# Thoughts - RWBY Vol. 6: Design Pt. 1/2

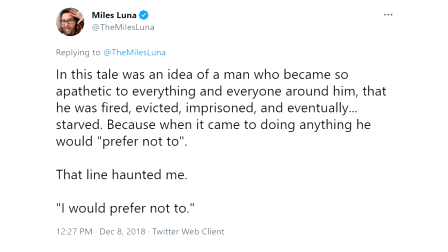In this tale was an idea of a man who became so apathetic to everything and everyone around him that he was fired, evicted, imprisoned, and eventually starved. Because when it came to doing anything, he would prefer not to. That line haunted me. I would prefer not to.
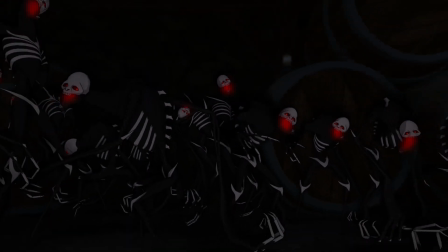The apathy is a Grimm that causes those around him to feel more and more fatigued, as though a steadily growing weight was being placed on the victim.
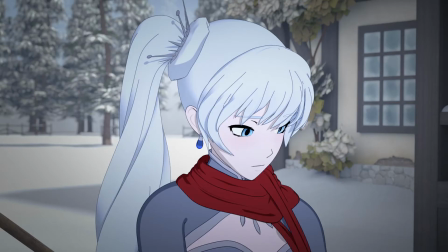This would affect their minds and cause the victim to feel more apathetic to their surroundings and well-being.
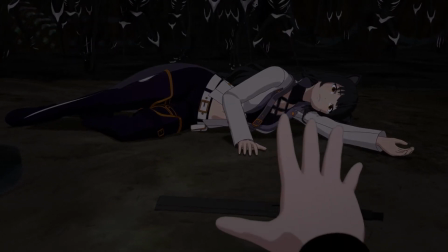Until finally, the victim would stop moving altogether as the apathy continuously encroached upon them. The victim constantly trying to run, only to have their spirit sapped away from them.
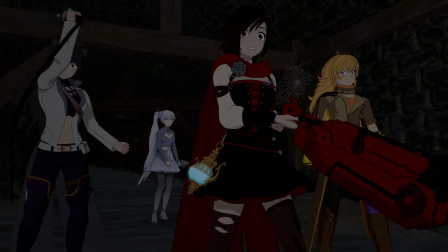The apathy would come to have an additional ability to send out a large amount of this spirit-sapping atmosphere,
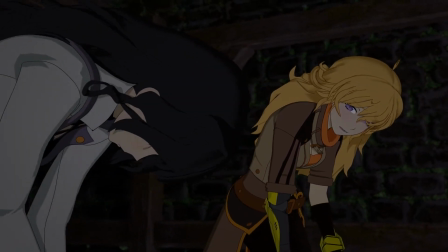referred to as a thrall, by laying out a loud scream. This idea would come from RWBY writer, voice actor, and director Kerry Shawcross, who took inspiration from the Legend of Zelda enemy called the Re-Dead.
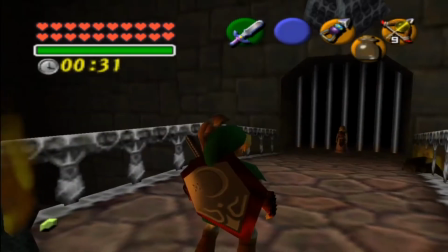This enemy from the games would move towards its victims slowly and be able to paralyze them with its gaze while letting out a horrific screech,
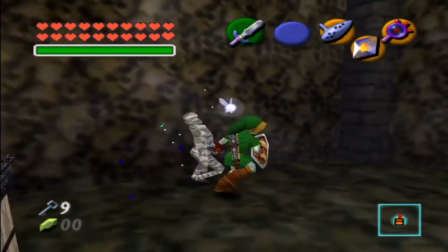which is very similar to how the thrall from the apathy works.
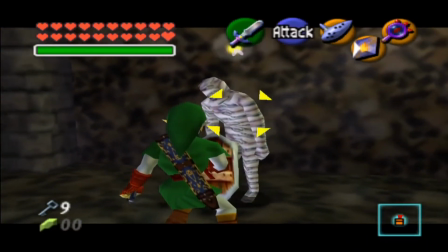The apathy would come to be Miles' favorite Grimm, but due to the nature and power of the apathy,
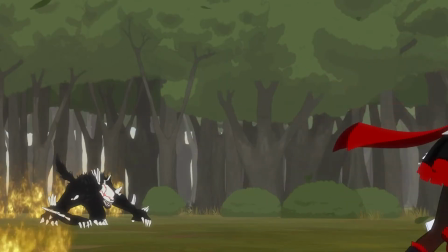it was deemed too powerful to introduce during the early introductory days of RWBY.
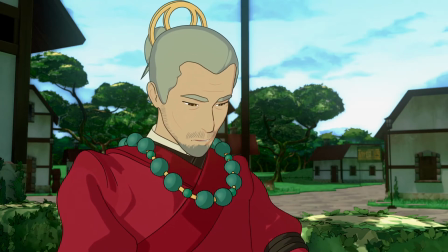The crew originally planned to have the apathy and the story of the Brunswick farm be a part of RWBY Volume 4.
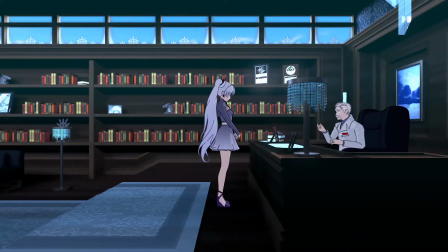The idea during these travel days was to bring in more episodic stories while progressing each of the characters to their destinations,
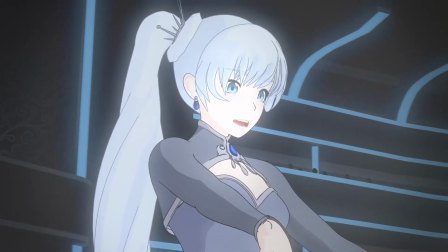but due to the complexity of jumping between multiple different storylines that happened in different parts of Remnant,
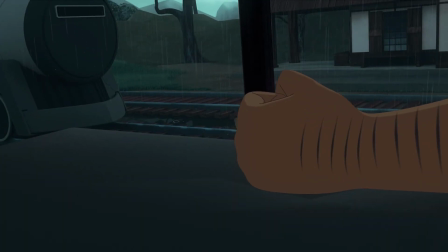this idea and the apathy had to be cut, or pushed rather.
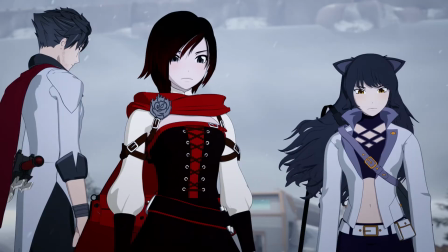Volume 6 ended up being the opportunity they needed to bring in the apathy, as Miles put it.
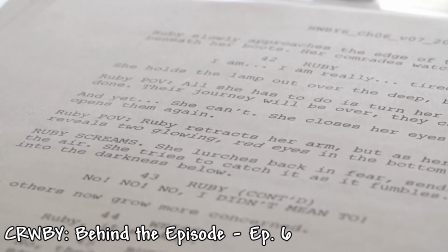The storyline for the apathy is one that I've had since before Volume 1, and then Volume 6 came around.
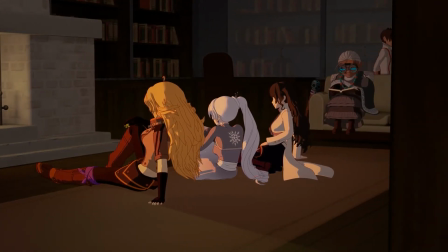We had, this enormous revelation about Oz and Salem, and when our characters are confronted with that, they're not in the greatest headspace.
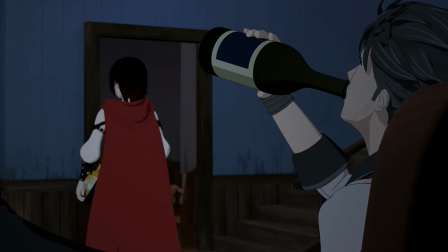Very early on, characters keep referring to how tired they are, and they start saying things that might seem a little out of character, suddenly talking about giving up or just going home or what's the point.
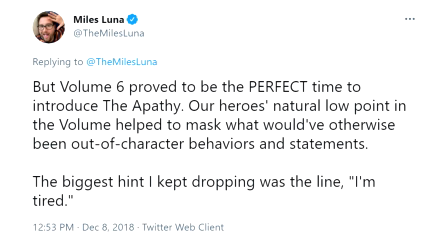Our hero's natural low points in the volume helped to mask what would have otherwise been out of character behaviors and statements. The biggest hint I kept dropping was the line, "I'm tired."
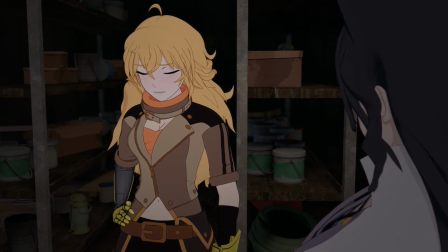This line would be inspired from the similar line spoken by Bartleby in response to anything asked of him.
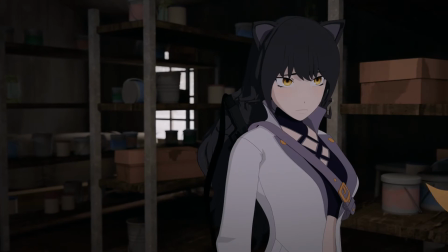I would prefer not to. When it came time to create the design of the apathy, the task would first go to veteran RWBY concept artist Patrick Rodriguez.
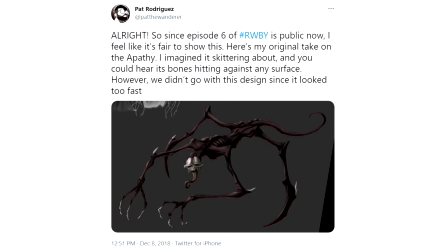His original concept would eventually be passed over as it appeared to be more fast and ferocious than originally intended.
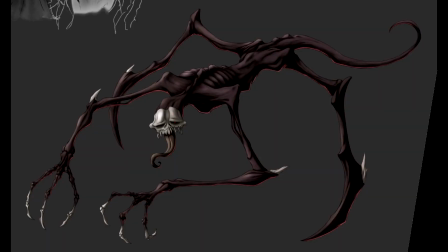The design looked like a mangled person, who was just skin and bones, that had a long tongue sticking out of its mouth, and whose limbs were mutated into sharp bones.
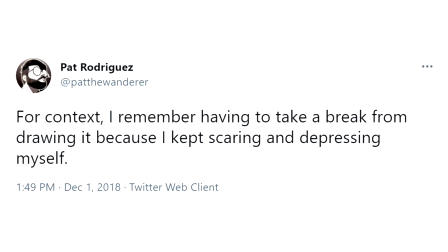During the design process, Patrick would actually become scared and depressed, and would need to step away from time to time because of this.
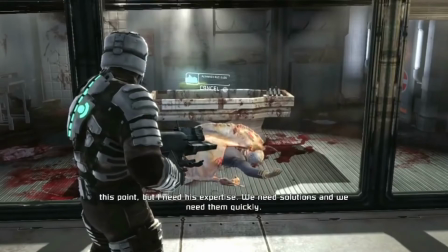This design reminds me of the Necromorphs from the Dead Space franchise, specifically the slashers.
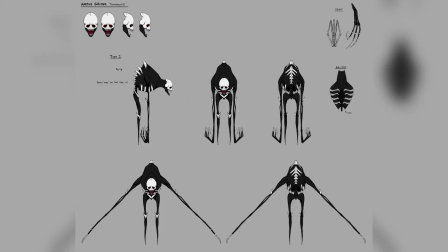The design of the apathy would actually be given to newcomer Hiromi Kim,
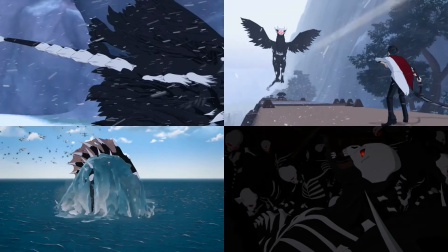who has now created the concept and designs for all the new Grimm introduced in Volume 6.
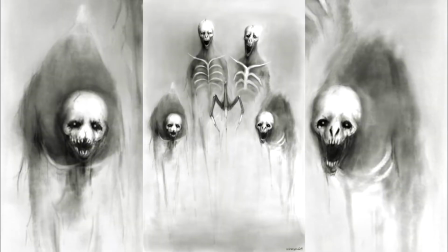Hiromi's concept would refer back to the original image of the Scarecrow that inspired Miles,
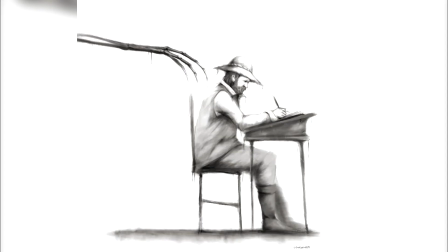while taking main inspiration from the artwork found in a collection of stories known as Scary Stories to Tell in the Dark.
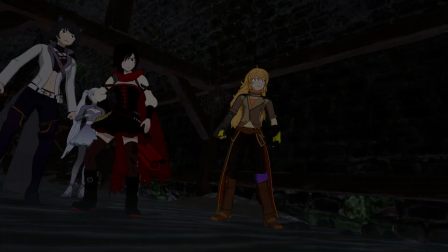The apathy now looking like decaying, slow-moving corpses, better fitting the original concept of a frail Grimm that Miles envisioned.
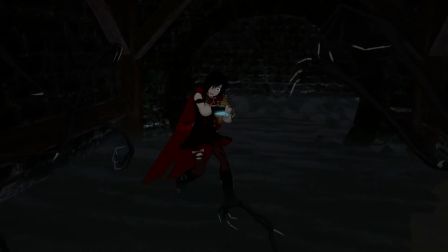The design and implementation of the apathy for Volume 6 is incredible.
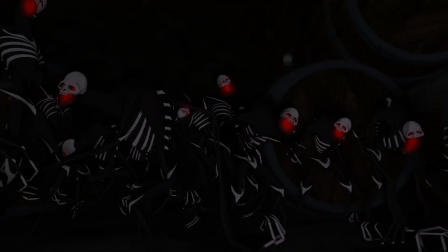Giving these Grimm the look of rotting corpses helps elicit a feeling of unease and dread.